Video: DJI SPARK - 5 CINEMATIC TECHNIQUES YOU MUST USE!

up everybody, this is Mike, and today I want to show you my 5 favorite cinematic techniques that I use when flying my drone. When you go out there and you start shooting with your drone, you really don't want to keep focusing on the same old boring stuff. Get up in the air, rotate the camera a bit, go higher, go lower, go forward, go backwards. The battery is done and you land and that's it. Today I want to give you 5 ways to spice things up and play with the camera a bit so you can make whatever you're shooting look even better, even more interesting, and in the end, more pleasant to look at. The first type of shot that I want to talk about today is called the reveal shot,
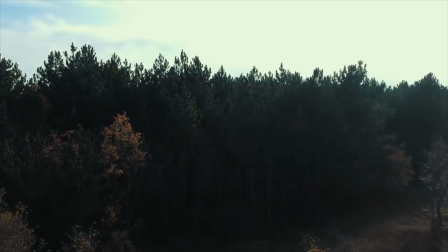and it's a great way to introduce the location that you're going to film at.
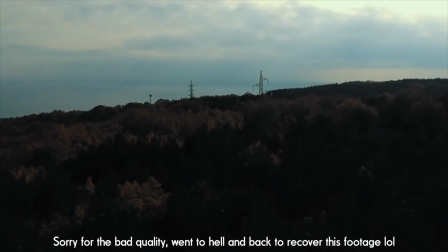A nice way to start up your video is to start from way back and
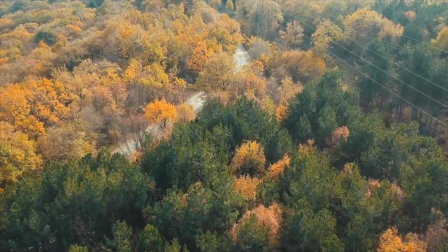slowly go upwards by also rotating the camera upwards,
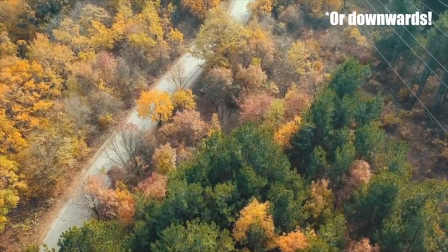so it slowly shows you the whole image, the whole area that you're going to shoot at.
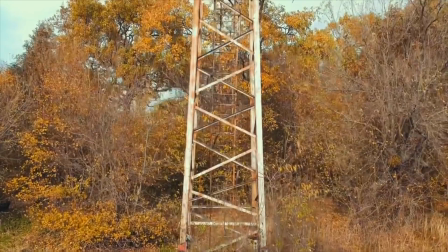Another way to do the reveal shot is to stand behind some obstacle, maybe a branch or a large tree or something,
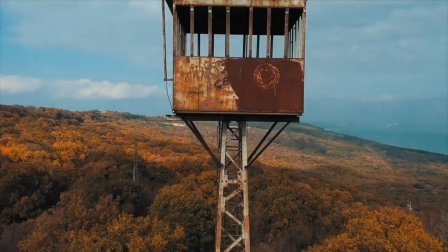and just go upwards or sideways, revealing the shot behind it and showing that there is some depth in that location,
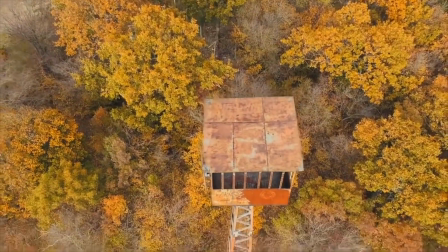something is moving, something is happening, there is some flow into the shot.
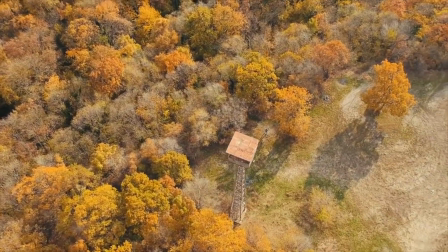So it's a great way to keep the things rolling and make it a bit more interesting. Another of my favorite shots that I always want to include in my drone videos is called the low flying shot.
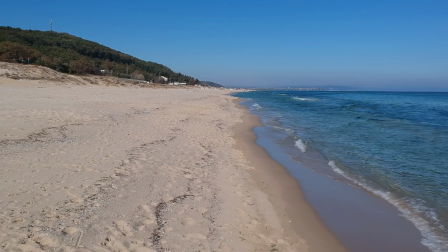This type of shot definitely gives a lot of sense of speed into your
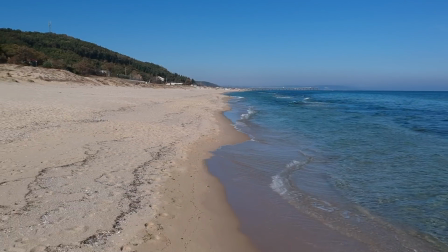footage and shows how the drone actually is moving across your location. It also brings a very distinctive,
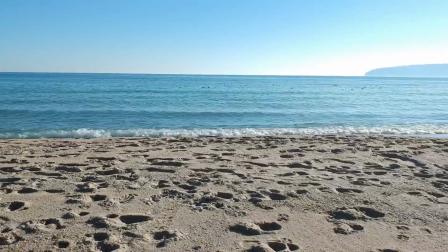unique perspective of showing things, as there is no way of a normal camera to move that quickly. So you definitely get the idea that this is a drone shot, but flying from very, very low altitude makes it more interesting to watch. Most people have this idea that you definitely need to fly your drone to get cinematic footage, but that's not really the case, because especially if you're on an area that has a lot of obstacles inside and you don't want to risk it,
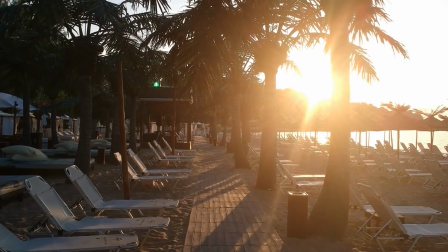then why not take the drone in your hand and just use it as a gimbal and rotate
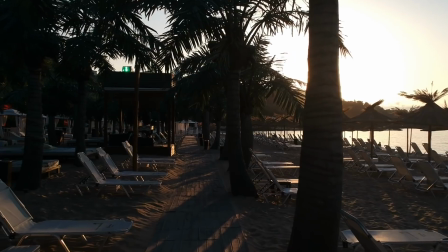it by yourself and just go forward or backwards with the drone by yourself.
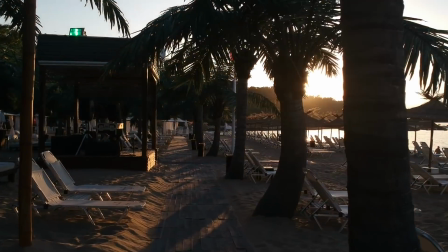You can achieve some nice quality shots by doing so. You can capture some nice movement from the ground, and then you can jump in the air and show that same area from the air. That's a great perspective if you ask me, and that's another way to use the drone. Another technique that I want to talk about is called the bird's eye view, and it's very, very simple to do. You simply need to point the camera downwards as much as you can, and you can achieve this bird's eye view, bird's eye perspective. It gives you a nice look of the location around you, and my favorite way to use this technique is to shoot the beach,
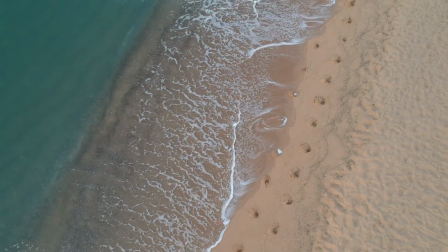as it gives you a great view of the water, the waves and the sand,
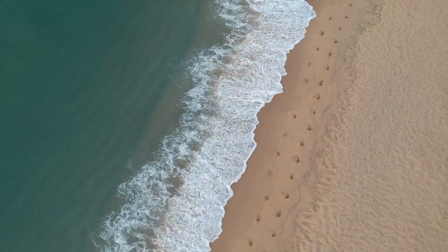the way they flow together.
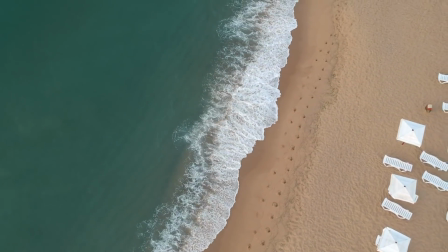I like to use this technique a lot, but the way to make it a bit more interesting is to chop the video a bit into different segments, as the whole video can be very, very long and gets boring very quickly for the viewer. So the way to make it a bit more interesting is to chop it into segments. The best way to do that is to start when you are a bit lower,
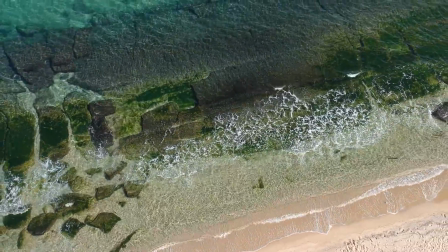show the location when you are at around 20 meters of height,
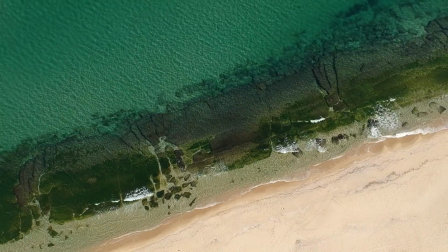then jump into a moment where you are already a bit higher, maybe 40 meters, and keep it synced with the music. That way the footage is flowing better and you don't really necessarily have to watch the entire thing, as long as the footage keeps moving and showing you stuff that's happening. It's interesting for the viewer, and at least for me it's a great way to shoot some of your videos.